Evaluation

Question 1. The beginning of my film goes along with the institutional conventions associated with films, and in particular along with thriller films.
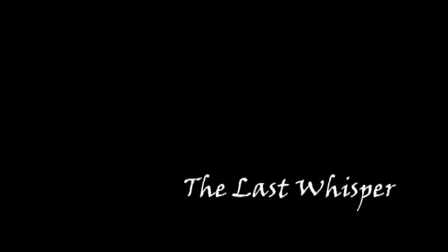0:13 I have a logo for a made-up production company at the start and the title of the film.
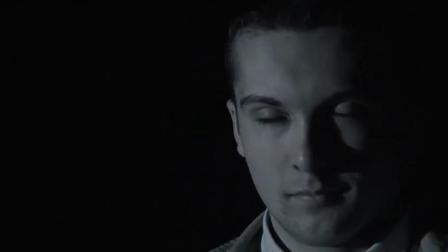0:19 It then gets into the movie. The first shot I have is a following the convention, starting the film slow, like in Sunshine shown here.
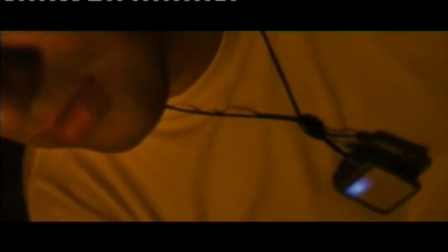0:27 Filter the observation room portal. Filter up or down, Dr. Searle?
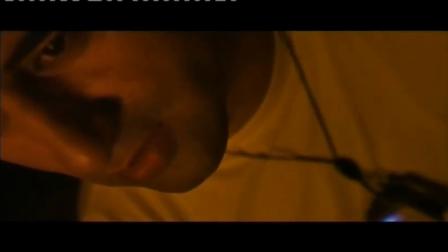0:35 Down.
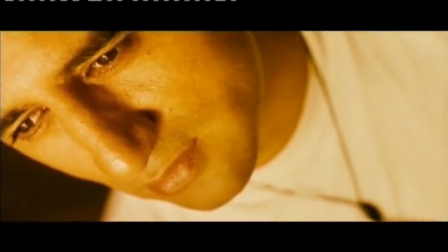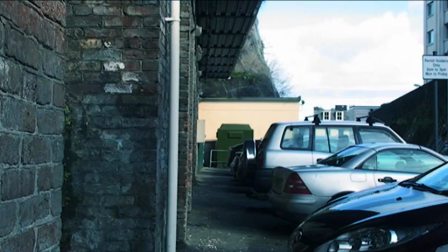0:44 Hey Chris, how close is this to...
This film really influenced me for creating these opening shots.
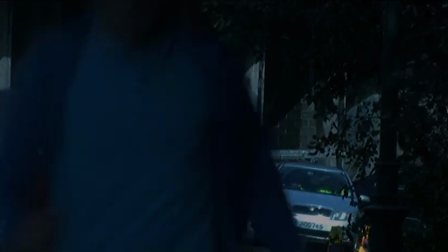0:52 But then I go straight into a fast-paced scene, which usually goes against the convention of thriller films,
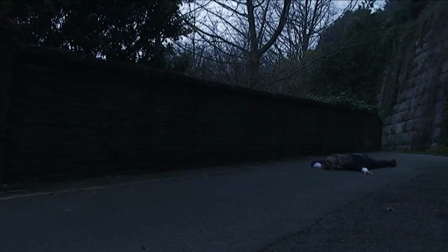0:58 where most typical thriller films have a slow start for about 5 minutes.
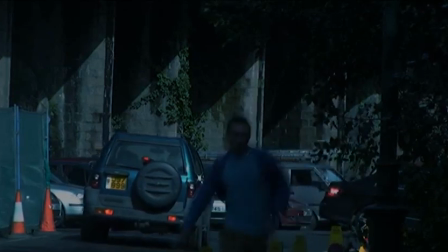1:05 Most thrillers are set in a familiar setting,
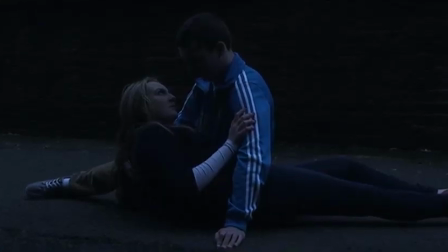1:10 especially in modern times, so I set mine in modern times so the audience can really connect with my film.
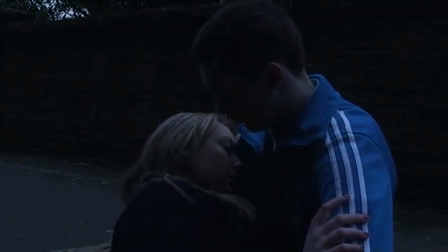1:16 My conventions of narrative were not the usual convention of films.
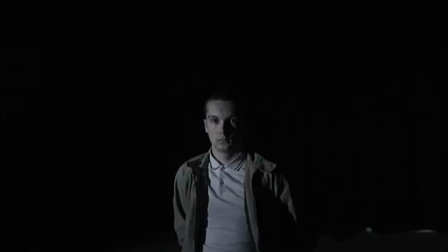1:22 I employed a fabula Shazette form of narrative, having two storylines, one being flashback of events, as one of the main characters being killed at
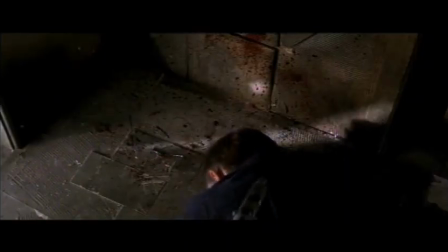1:33 the beginning of the film, along with the other storyline,
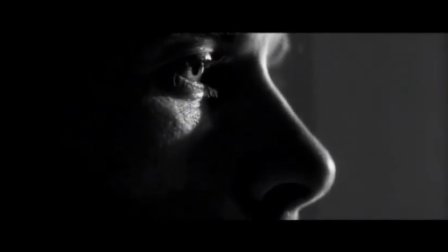1:38 like in Memento, shown here. This also emphasises the main character, Jack,
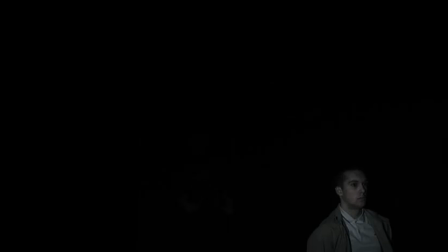1:46 being in both storylines, so the audience can identify that he is the main character. And one of the last conventions of the film is having a soundtrack, which I didn't really employ, but had parts of the song Retrograde by James Blake.
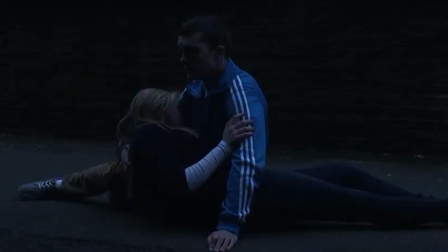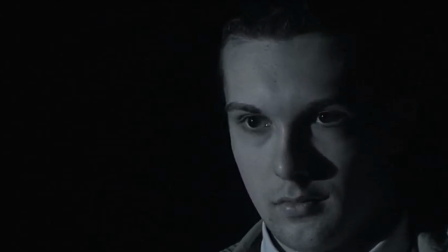2:07 At the end of the film opening, for a dramatic effect, I tried to see how it would go with the entire film, but decided to only use it for the end scene.
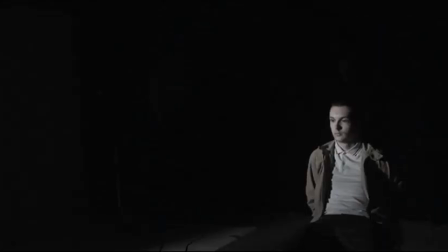2:15 I also used an eerie sound for the interrogation for a scary fear effect.
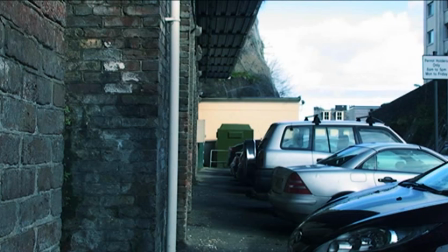2:26 Question 2. Gender is largely represented in my film opening.
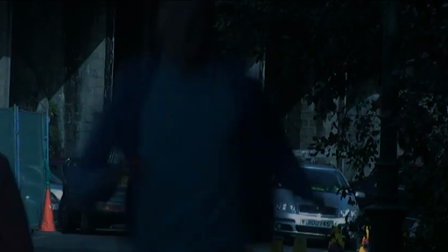2:34 The entire piece represents that males are typically stronger than women,
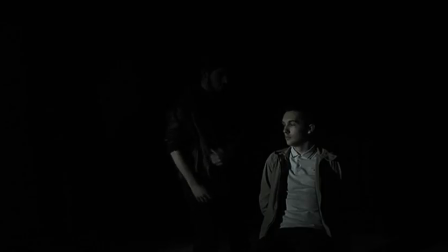2:40 and that women need the help of males,
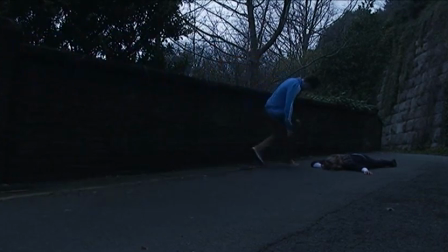2:43 because the girl in my film opening needs the help of the main character, Jack, who is the male role.
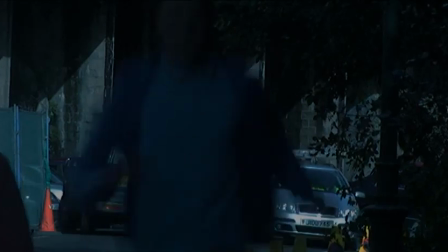2:50 However, in the film, due to only a single female character and 3 male characters,
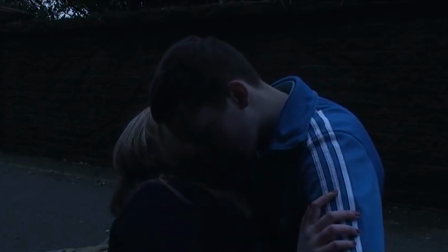2:56 the opening represents that some men are good and some men are bad characters, but all girls are good, due to there only being one.
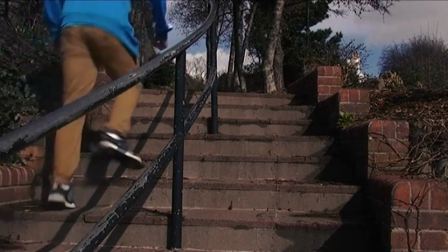3:05 To an extent though, as we're not totally sure in this short period if the girl is morally good or bad,
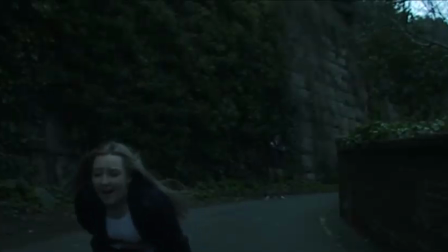3:12 or if it's a good person or a good character shooting her. I use young actors in my film to representing the younger age,
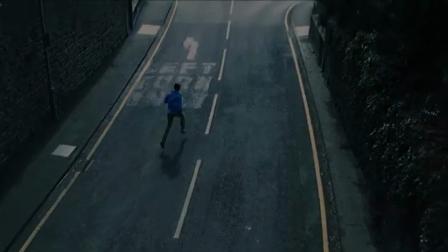3:20 because a major part of my target audience is people like those in the film, but also the film is directed at young adults.
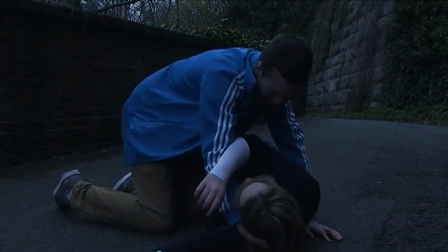3:29 No real social class is portrayed in this film opening. Characters could be seen as a middle
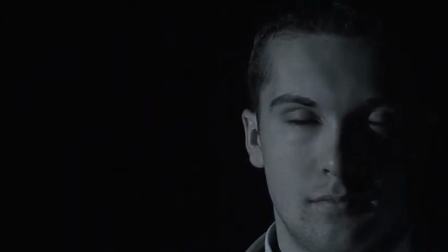3:37 social class, just basically a typical English person, following clothing and action stereotypes.
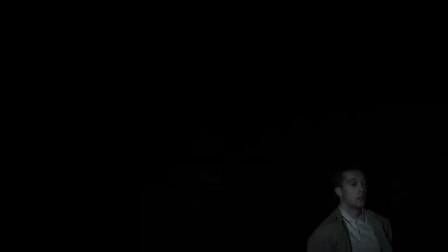3:44 I have followed the stereotype of bad characters by having them dress in dark clothing, and the good characters in bright colours. Then the bad characters would act as bad characters would do, stereotypically.
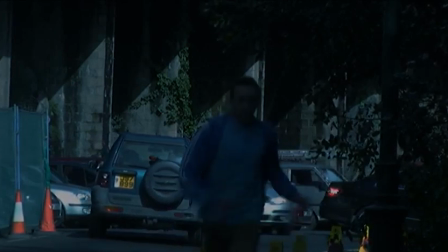3:59 Also, using camera angles represent some of the characters.